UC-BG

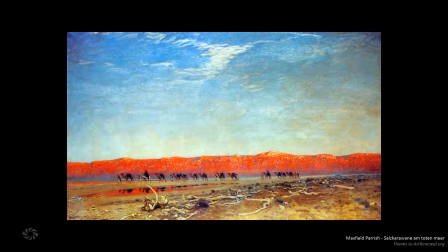[4:06]
In this example, you can see that your eyes are automatically drawn to the red, bright mountains in the background there. That was deliberate. That can be used as a compositional element. So your eyes are following back and forth along the same path as the camels are traveling.
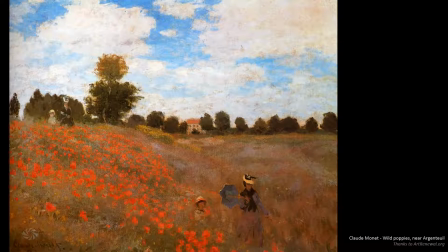[4:24]
Very cool. And in this image, it's pretty clear that the artist wanted you to notice those flowers. It's also called wild poppies, which is kind of a giveaway. But the red,
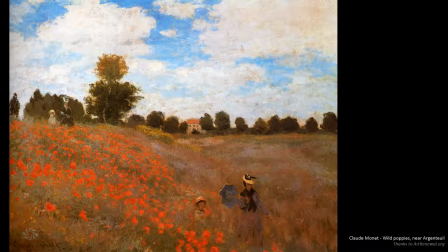[4:35]
highly fluorescent color of them, it almost jumps off the screen at you. So really startling, and probably the one element that you'll remember this image for.
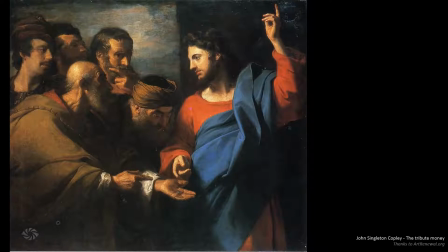[4:44]
And it can also be used for storytelling. Throughout history, if you have a look at a lot of paintings, Jesus is always wearing red. And that's basically to focus the attention on him and also to make him look powerful and mighty.
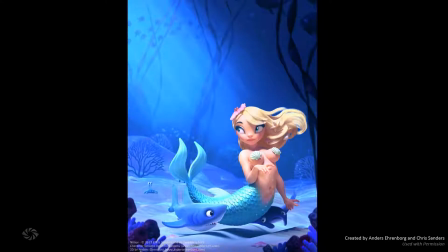[4:58]
And in terms of cartoons, highly saturated or bright colors can actually work in your favor because it can immediately note to the viewer that they're looking at something which is fake, and it really plays to its surreal,
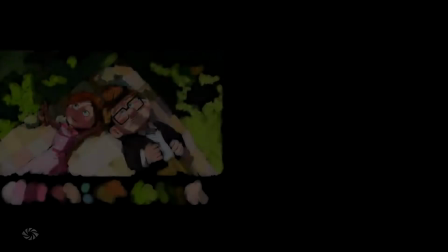[5:12]
unrealistic qualities. Brightness and saturation can even adjust your mood.
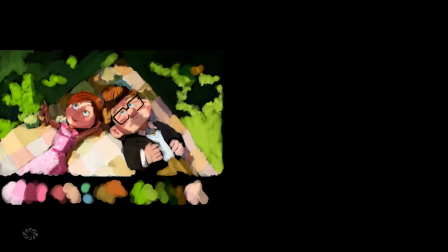[5:18]
If you remember at the start of Up, the colors were very vibrant. There was a lot of oranges, there was pinks, fluorescent grass, and really, really vibrant colors. This was to signify the joyous, happy moment in their lives.
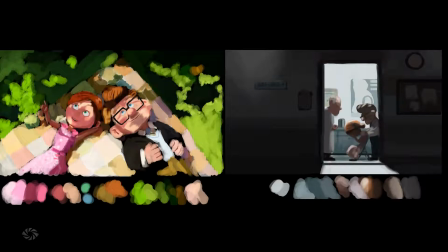[5:33]
But then it later turned to sadness, and the colors immediately changed to very desaturated tones. A lot of grays, a lot of browns. And if you have a look at that image on the right there, I mean, there's almost really no color at all.
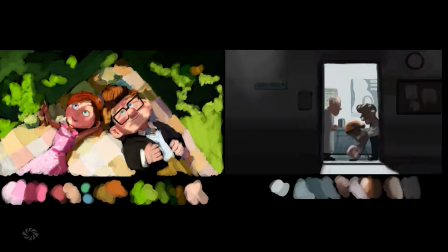[5:48]
I mean, it's just a little bit of blue, kind of some brown in there, but nearly all desaturated. So that helps you to feel the coldness and the loneliness that the characters are experiencing. This same effect was used at the start of The Incredibles and as well as The Matrix.
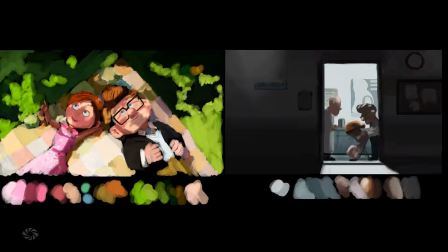[6:05]
Color is a really powerful mood changer, and it's used a lot in Hollywood as well as video games,
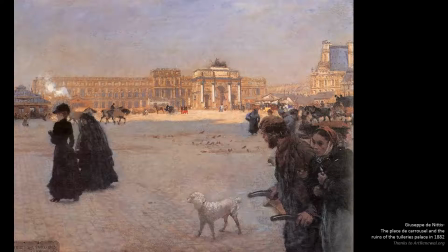[6:11]
which is why Call of Duty is completely desaturated almost. It can also be used for composition. So having a look at this image, your eyes are probably automatically drawn into the background there where there is some dudes wearing some gnarly red pants.
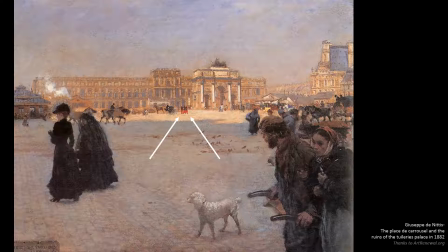[6:26]
So it's guiding your eyes from the foreground to the background just by having something highly saturated.
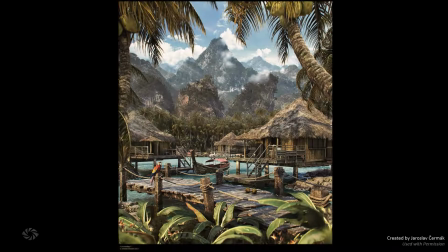[6:34]
So very important. A similar effect can be seen right here. If it weren't for that highly saturated parrot there in the foreground, it's unlikely that this image would be as successful as it is. The parrot really gives you something to anchor yourself to, so you're then free to explore the rest of the scene, so to speak.
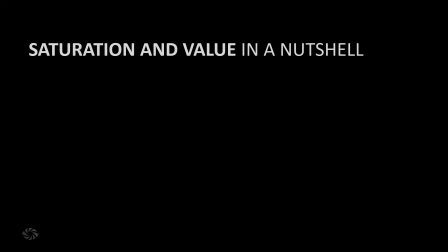[6:54]
So just to summarize what I've already spoken about, saturation and value in a nutshell. Don't overdo it. Don't saturate and use high values all throughout your scene. It will always come out horrible. Use saturation and value to guide the viewer, to tell a story.
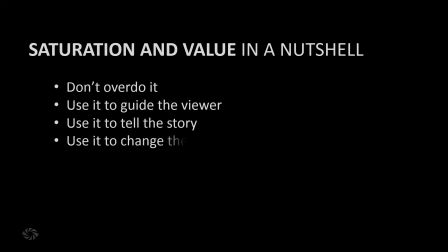[7:10]
Who is powerful? What are you drawing attention to? You can use it to change the mood. Use vibrant colors in an animation and desaturate it, when you want to change it to be sad. Or you can just use it to draw attention to something that otherwise wouldn't be getting attention.
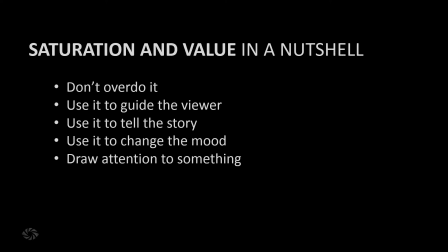[7:26]
So that's the why, saturation and value, which leads us to point number 3, color harmonies.
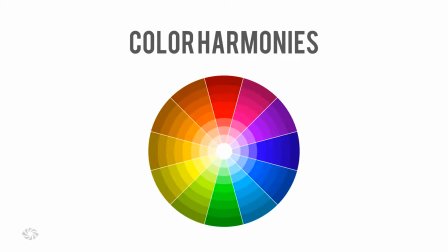[7:33]
Sorry for blinding you there. So I love this topic. Color harmonies basically pertains to the fact that some colors look better together than others. It's also known as color schemes or complementary harmonies.
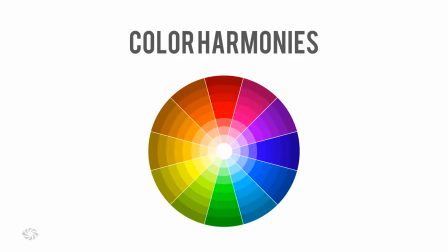[7:47]
It has a number of different words. So what I'm going to be talking about is 6 popular and common color harmonies that work well. They're based on concrete ideas, and you can start using them in your work straight away. So the first one is monochromatic,
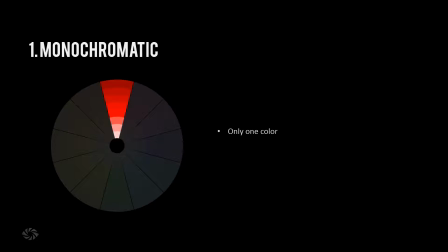[8:02]
probably the easiest one to start with because it involves only one color. The entire image uses just one color.